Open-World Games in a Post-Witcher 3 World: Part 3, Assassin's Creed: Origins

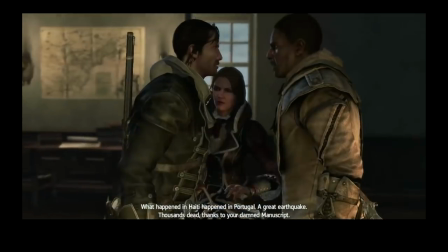8:19 And Ubisoft almost pulls it off. But instead of having both sides steeped in moral uncertainty, they just make the assassins the villains,
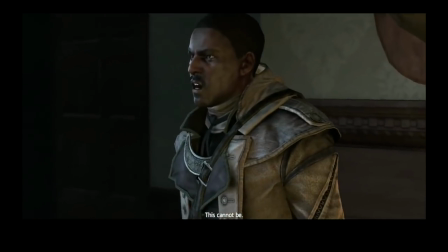8:27 having them act recklessly and uncompromising in their pursuit of some stupid MacGuffin.
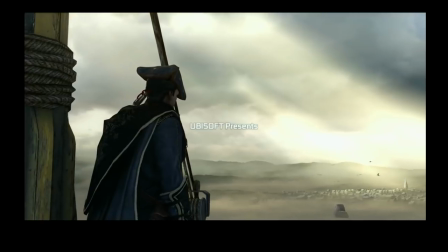8:32 Ironically, the one entry in the series that seems to get it right is the one that's also the most maligned, Assassin's Creed 3.
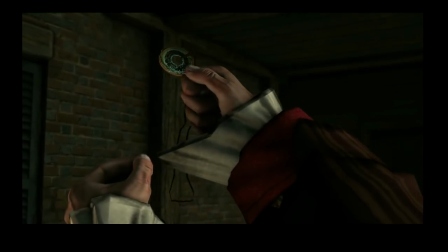8:39 For all of that game's faults, it handles its villains far better than any other AC. For one, Ubisoft took their time establishing the Templars.
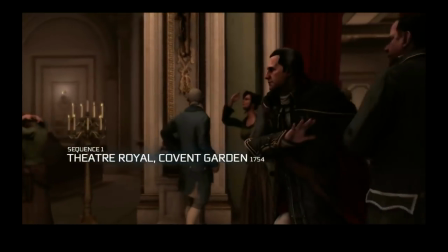8:47 We are first introduced to Hatham, the main baddie in the prologue.
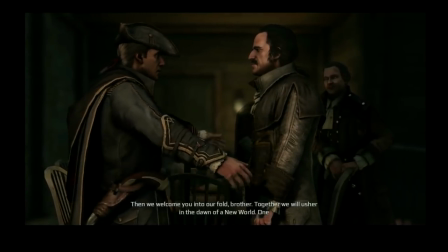8:51 Players are given control over him as he amasses the cabal of Templars who will ultimately serve as your assassination targets later on.
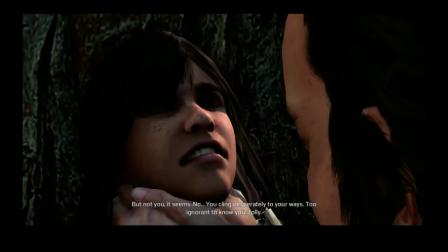8:58 Over the course of the game, we get to see what makes them tick.
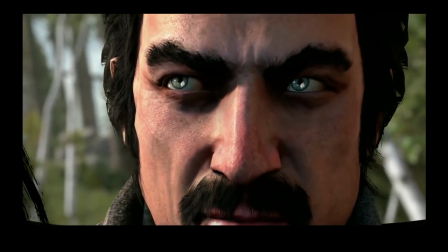9:01 This goes a long way in helping us understand their motivations, whether it be greed or some misguided perversion of the greater good.
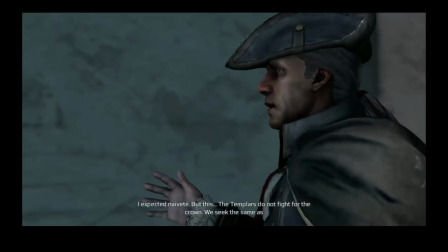9:09 Probably the most successful part of Assassin's Creed 3's villain design is the dynamic between Hatham and the game's main protagonist, Connor.
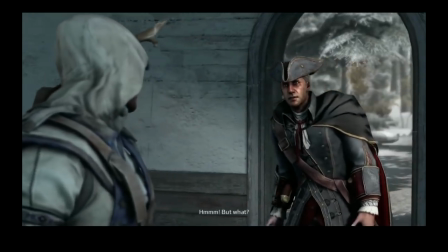9:15 Because of their blood relations, they each want to settle their differences while also swaying the other to their respective side, Connor being an assassin, Hatham being a Templar.
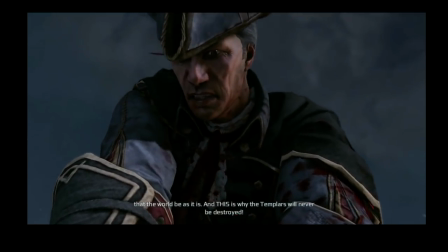9:24 What ensues are heated philosophical debates barbed by undercurrents of familial estrangement.
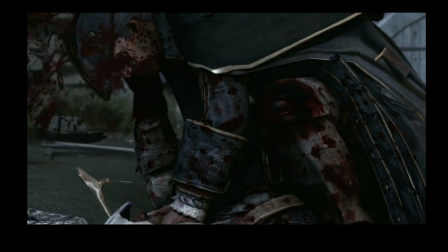9:30 As one would expect, it only ends in bloodshed, but the relationship adds pathos to the age-old conflict between the Assassins and Templars.
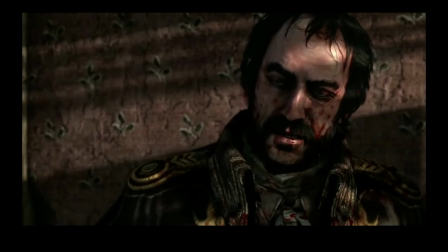9:38 Even when Hatham is out of the picture, Connor's beef with Charles Lee is well-established.
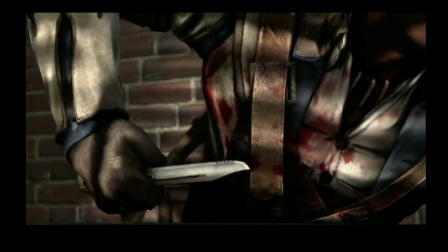9:42 So when he finally drives that blade through his chest, it feels hard-earned and satisfying.
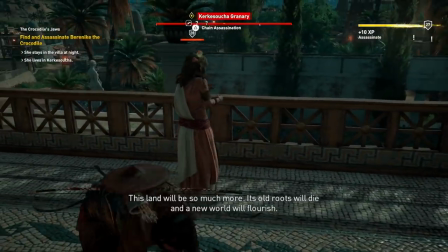9:48 There is nothing synonymous to this in Origins. Targets are eliminated as quickly as they're revealed.
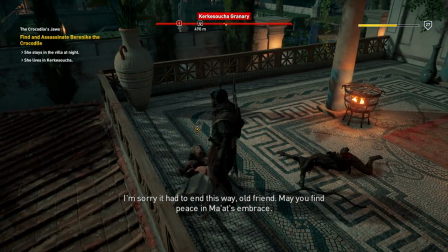9:53 This could have been mitigated by cutting the number of assassination targets down by half. Do we really need 12?
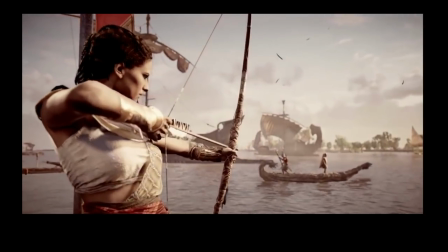10:00 I'd argue not. That time would have been better served developing the game's more important villains or showing Aya's transition into Cleopatra's superfan number one.
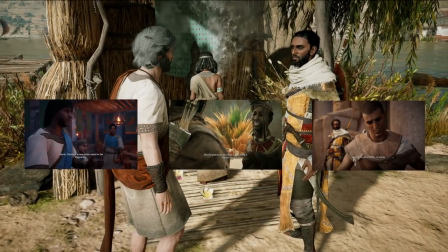10:09 Secondary characters fare far worse. Outside of Bayek or Aya, emotional beats rarely feel earned.
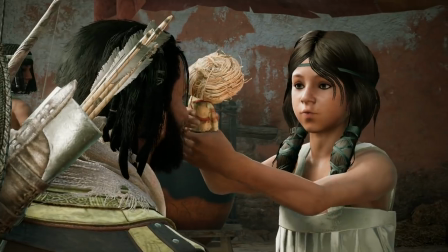10:15 Let's consider Shadya. With but a bop of the nose, this little one will charm her way into yours and Bayek's heart.
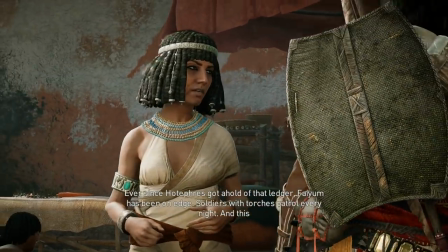10:22 I grew hopeful that she'd be around for a while, and that we'd get to see a different side to our friendly neighborhood Medjay.
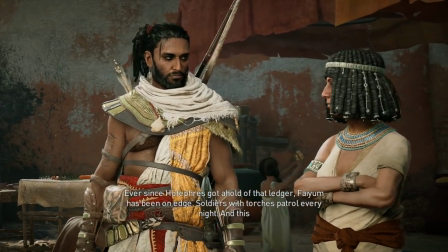10:27 A fatherly side, warm and good-natured. But ten minutes later, I cast my hopes to the wind.
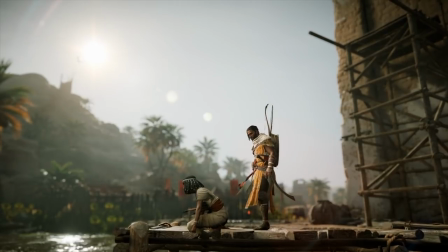10:33 I'll give credit where credit is due.
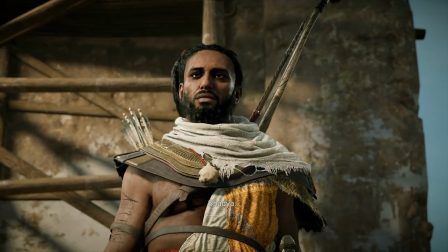10:35 The finality surrounding those ten minutes serve as a good parallel to the Kemu plot, as it recontextualizes Bayek and Aya's bloody vendetta.
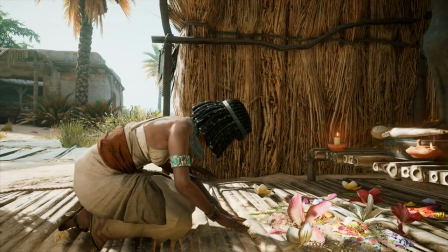10:43 But, like with everything in Origins, the game rushes towards an emotional climax without taking the time to earn it.
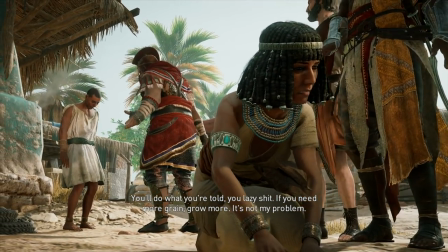10:48 I don't know these characters. I can't conjure up feelings for strangers, let alone cartoon strangers.
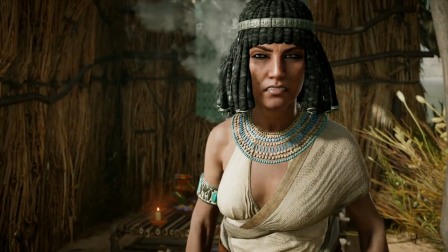10:53 And inflicting tragedy on this family ten minutes after introducing them is nothing more than shorthand to easy feels.
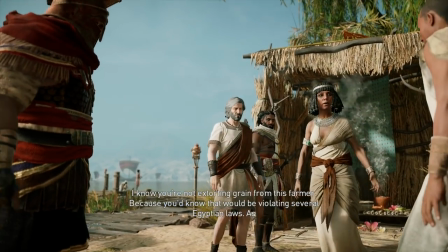11:00 Characters should be more than proxies for a story's themes. They should feel believable. Sadly, the only thing this feels is contrived.
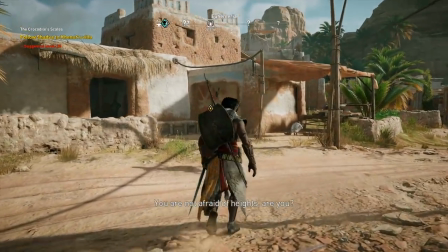11:08 Worse, knowing what happens to Shadia makes this introductory scene feel far more manipulative. Shame on you, Ubisoft.
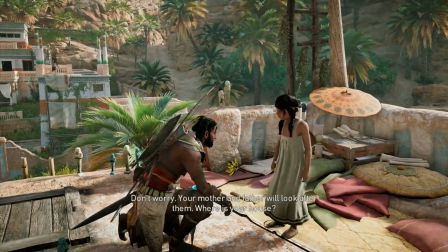11:14 What makes it so disheartening is that the scenes in question are still good. They're well-directed, well-acted, and, relatively speaking, well-written.
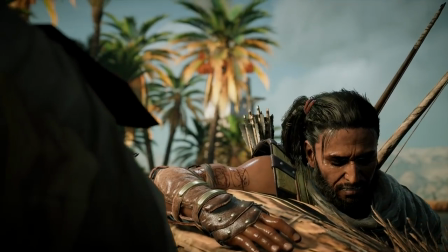11:22 But this no-foreplay approach to storytelling undercuts all the emotional impact.
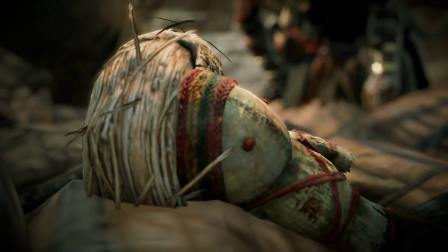11:26 If The Witcher 3 shows us the power of emotional investment, then Origin shows us the high cost of shorthand.
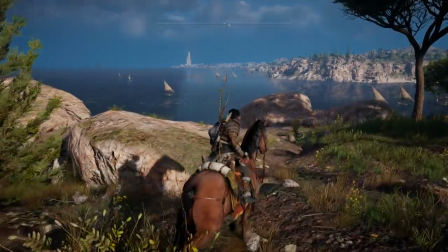11:33 Sadly, messy characterization translates over to a messy narrative. It isn't bad by any means, it's just all over the place.
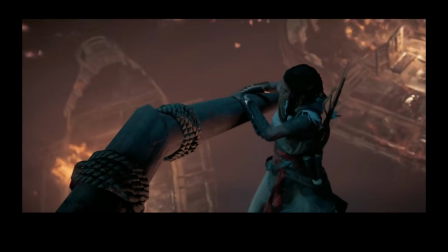11:42 Bayek's personal quest struggles to coexist alongside the historical fiction. Besides poorly handled villains, the game's final act is a linear jumble of explosive set pieces,
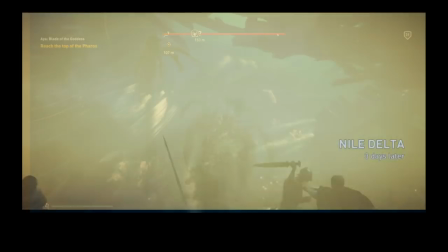11:50 which happens so quickly that by the time it's done, you'll likely forget a lot of what transpired.
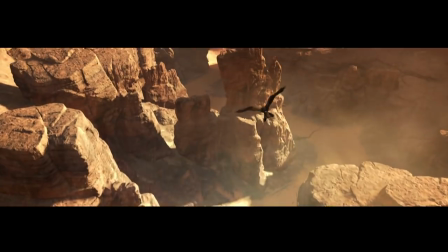11:55 It's an issue of pacing more than anything else, which, I know, is a problem with open-world games in general. Even The Witcher 3 and Horizon, which both tell incredible stories, occasionally struggle to feel cohesive.
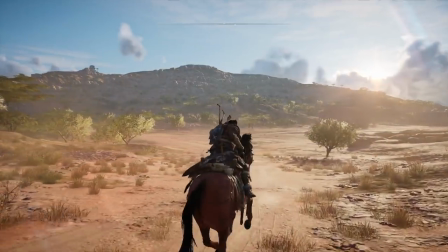12:07 But this is a different beast entirely. It isn't the result of side content truncating the narrative, but the narrative itself.
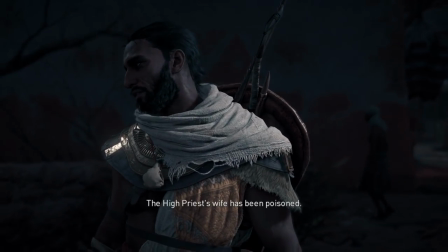12:15 I feel comfortable saying Bayek's and Aya's relationship is the one successful part of Origen's story.
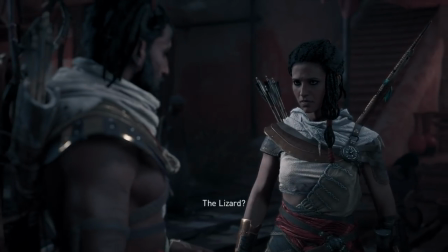12:21 The death of their son is what drives them, and how they articulate their grief is what makes them so fascinating.